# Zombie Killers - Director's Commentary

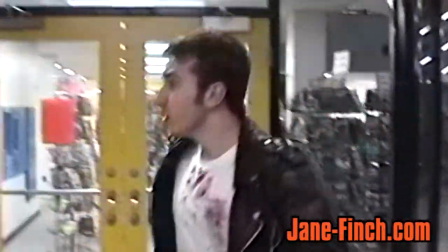[29:09]
I love this shot also, the architecture, the lights on the ceiling. Very nice looking.
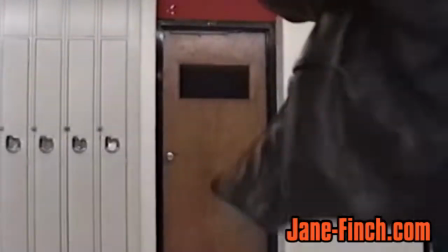[29:15]
Of course, you know, running over the camera shot.
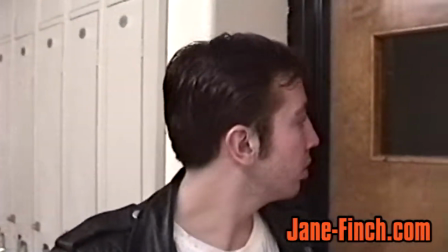[29:22]
And there's always like janitors in the way. You don't see them, but they're actually there cleaning up the hallways, you know, doing a great job. And yeah, we always had to make sure they didn't get into the shot. At this point, he had to do excessive breathing so they can't hear the janitor right behind us.
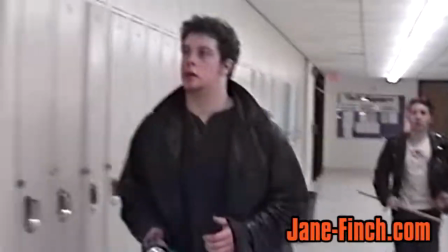[29:37]
Oh yeah. We need to make more noise to, you know, to distort, just drown out their own noise.
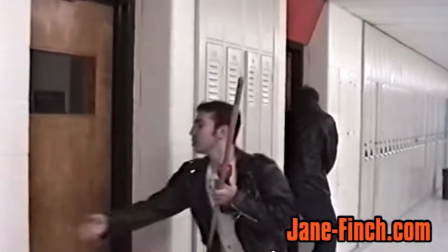[29:43]
Yeah.
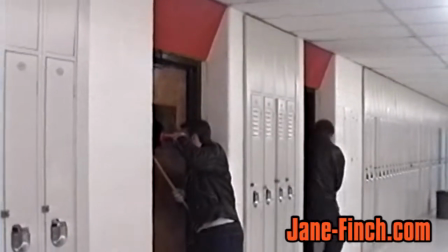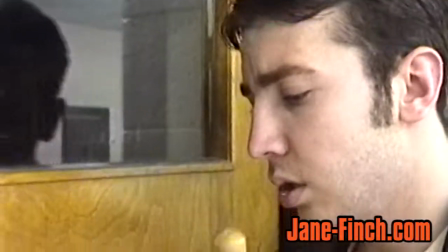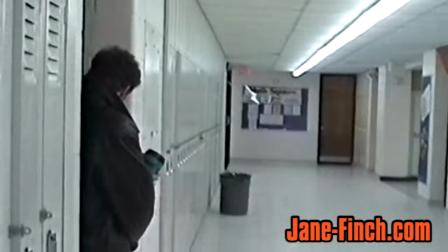[29:53]
What else?
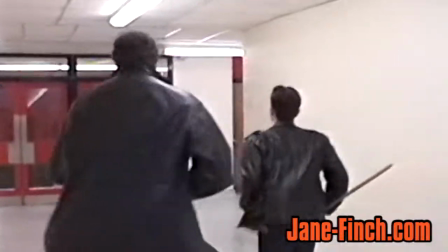[29:58]
taken it. Okay, this falling off scene was a nice scene.
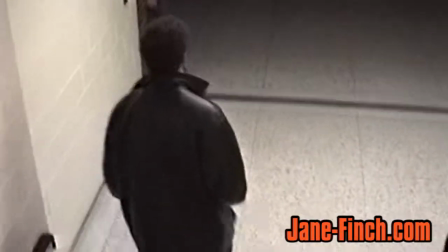[30:07]
It was hilarious doing as well.
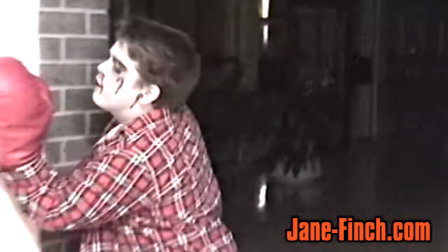[30:13]
Baby zombie. This is a guy, a kid named Wesley.
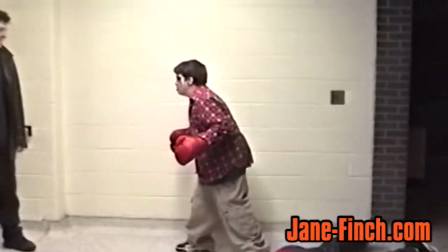[30:17]
Really nice kid. We took extreme liberties with him. Bashed him up pretty good, but he's a tough little lad.
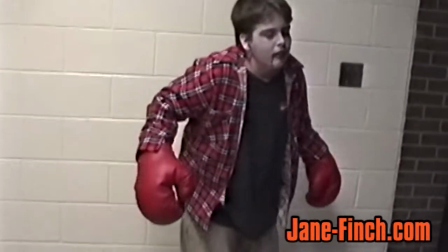[30:25]
It was the human punching bag. Yeah, watch this. I don't think we should talk, just let him watch.
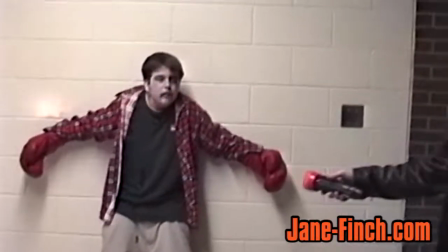[30:33]
Beautiful, beautiful.
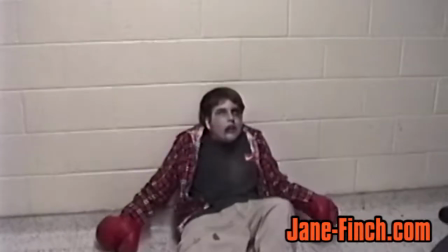[30:39]
All actual hits. And this wasn't really choreographed.
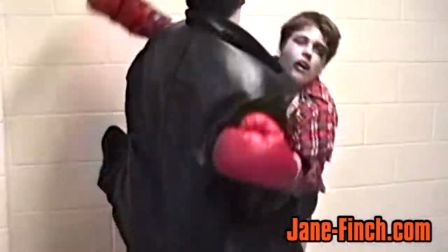[30:44]
I just told him to work on him, and I told Wesley, just react to the punches. React, yeah.
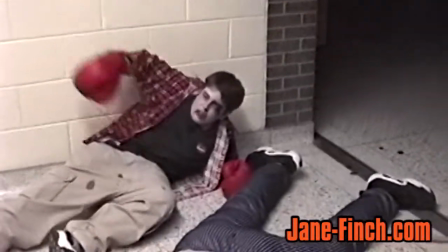[30:49]
But they forgot to fake it. Yeah, he actually got hit a couple of times, but not too hard.
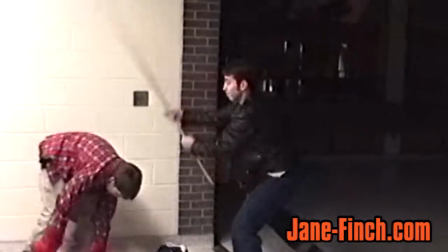[30:55]
Like this wouldn't hurt. It looks, see, it all depends on the reacting.
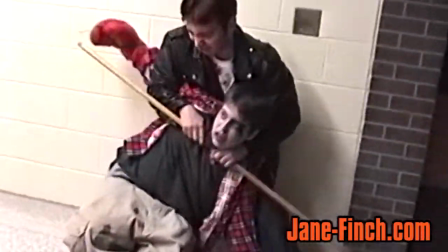[31:00]
That way, I bet you Farouk didn't even touch him. At least we're hoping.
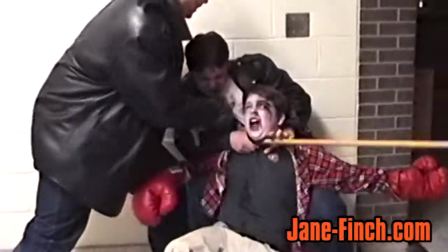[31:05]
It's all about the angles and how you know, what, how you use them.
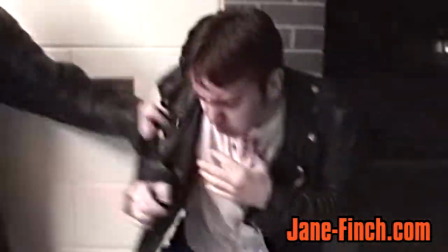[31:10]
Where you film it.
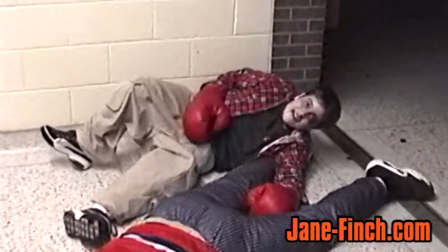[31:15]
And I actually felt sorry for the kid. And the funny thing, he always got up.
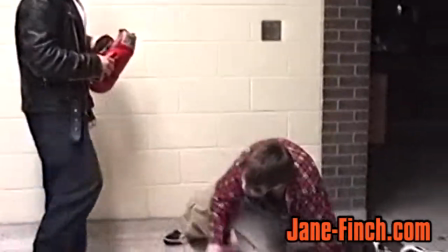[31:20]
He always got up. Yeah, we never gave him the proper instructions. He always got up, but that was good.
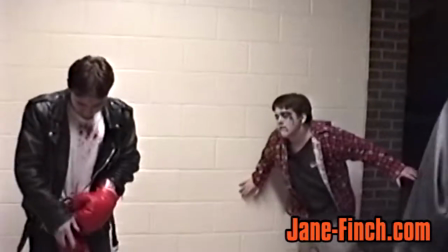[31:25]
He always got up. And we did the scene to be hilarious, to show Farouk's insanity.
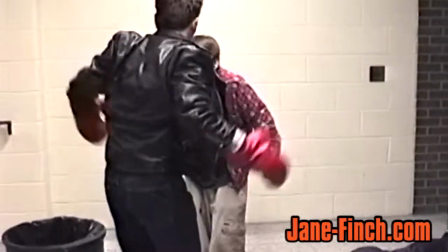[31:30]
And okay, watch this.
Oh my God, what are you doing?
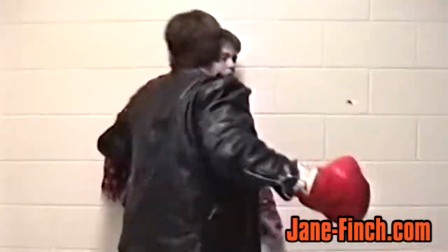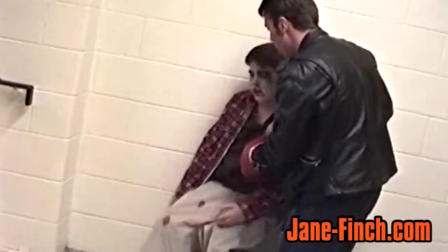[31:41]
Oh, there goes the cranberry.
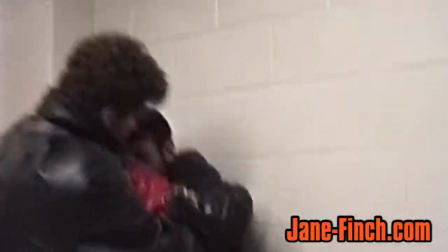[31:47]
He got up again. This is a good scene.
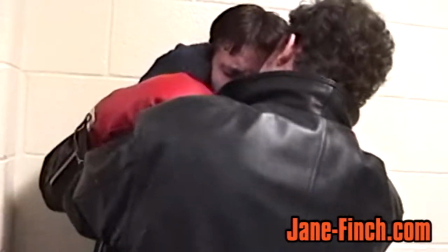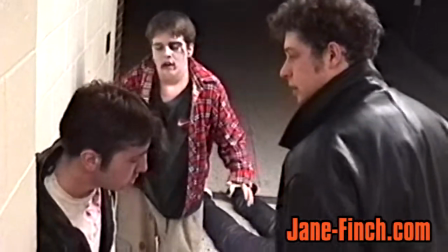[31:55] Calm down, you fucking ass! Watch this punch. Wesley still coming.
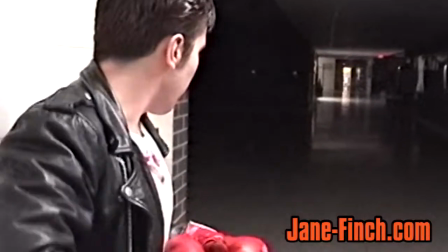[32:00]
And if you heard that sound, it's actually Farouk just punched the wall.
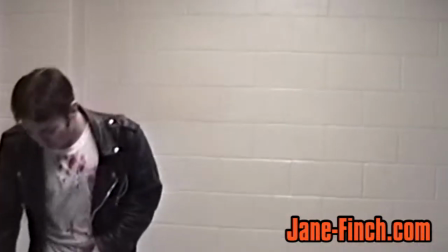[32:05]
And yeah, Wesley did a nice head throw. He reacted really well. At least we hope it was the wall.
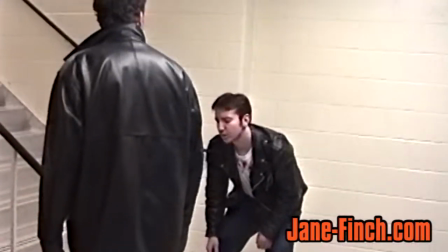[32:11]
Yeah.
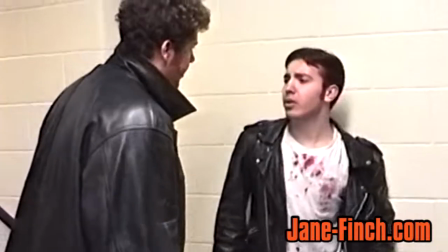[32:14]
I look forward to doing an action movie with Farouk.
You're becoming more of an animal than they are.
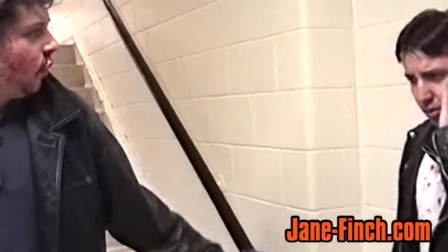[32:21] It's just a little guy. We could have stopped him out the window or something. What the hell's wrong with you?
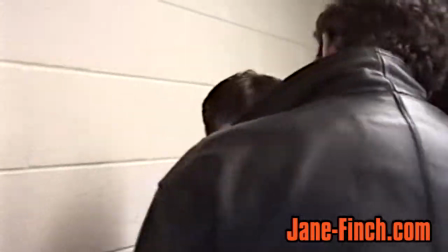[32:26]
What else? Oh, yeah. All the cast, Hassan. Even my brother wanted to come to the filming.
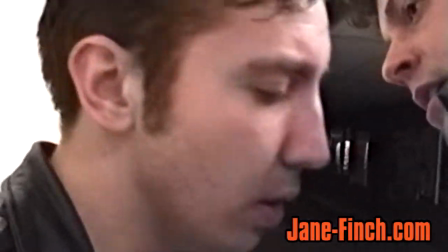[32:32]
And they're actually on the stairwell right behind us, right behind me right now. Sitting and watching.
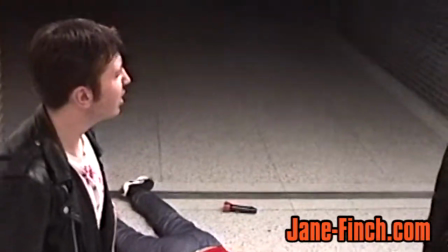[32:37]
You know, we tell them to wait somewhere else, but they just follow us, right? There's nothing we can do.
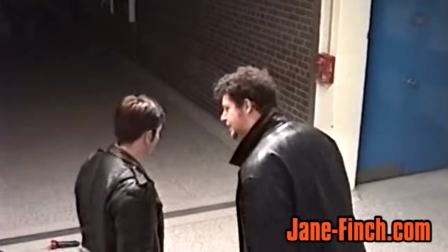[32:46]
Dramatic
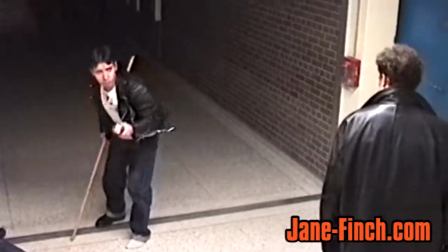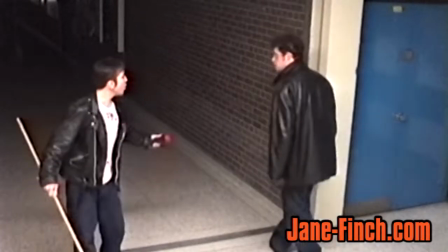[32:53]
scene.
Where were you?
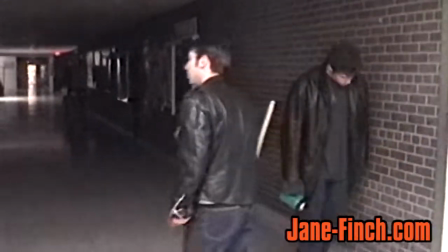[32:58]
And I kept this a really long shot, a long take,
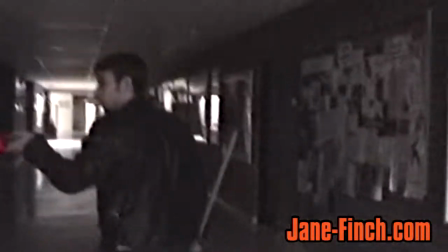[33:03]
to lengthen the movie, to save on choreography, and I was lazy, you know.
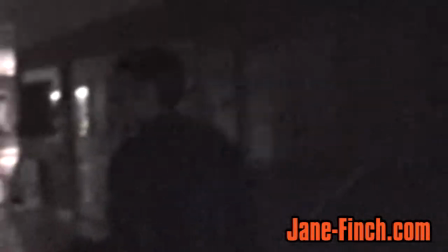[33:10]
I don't think you needed too many cuts for this, you know, just following him, I think it's good enough.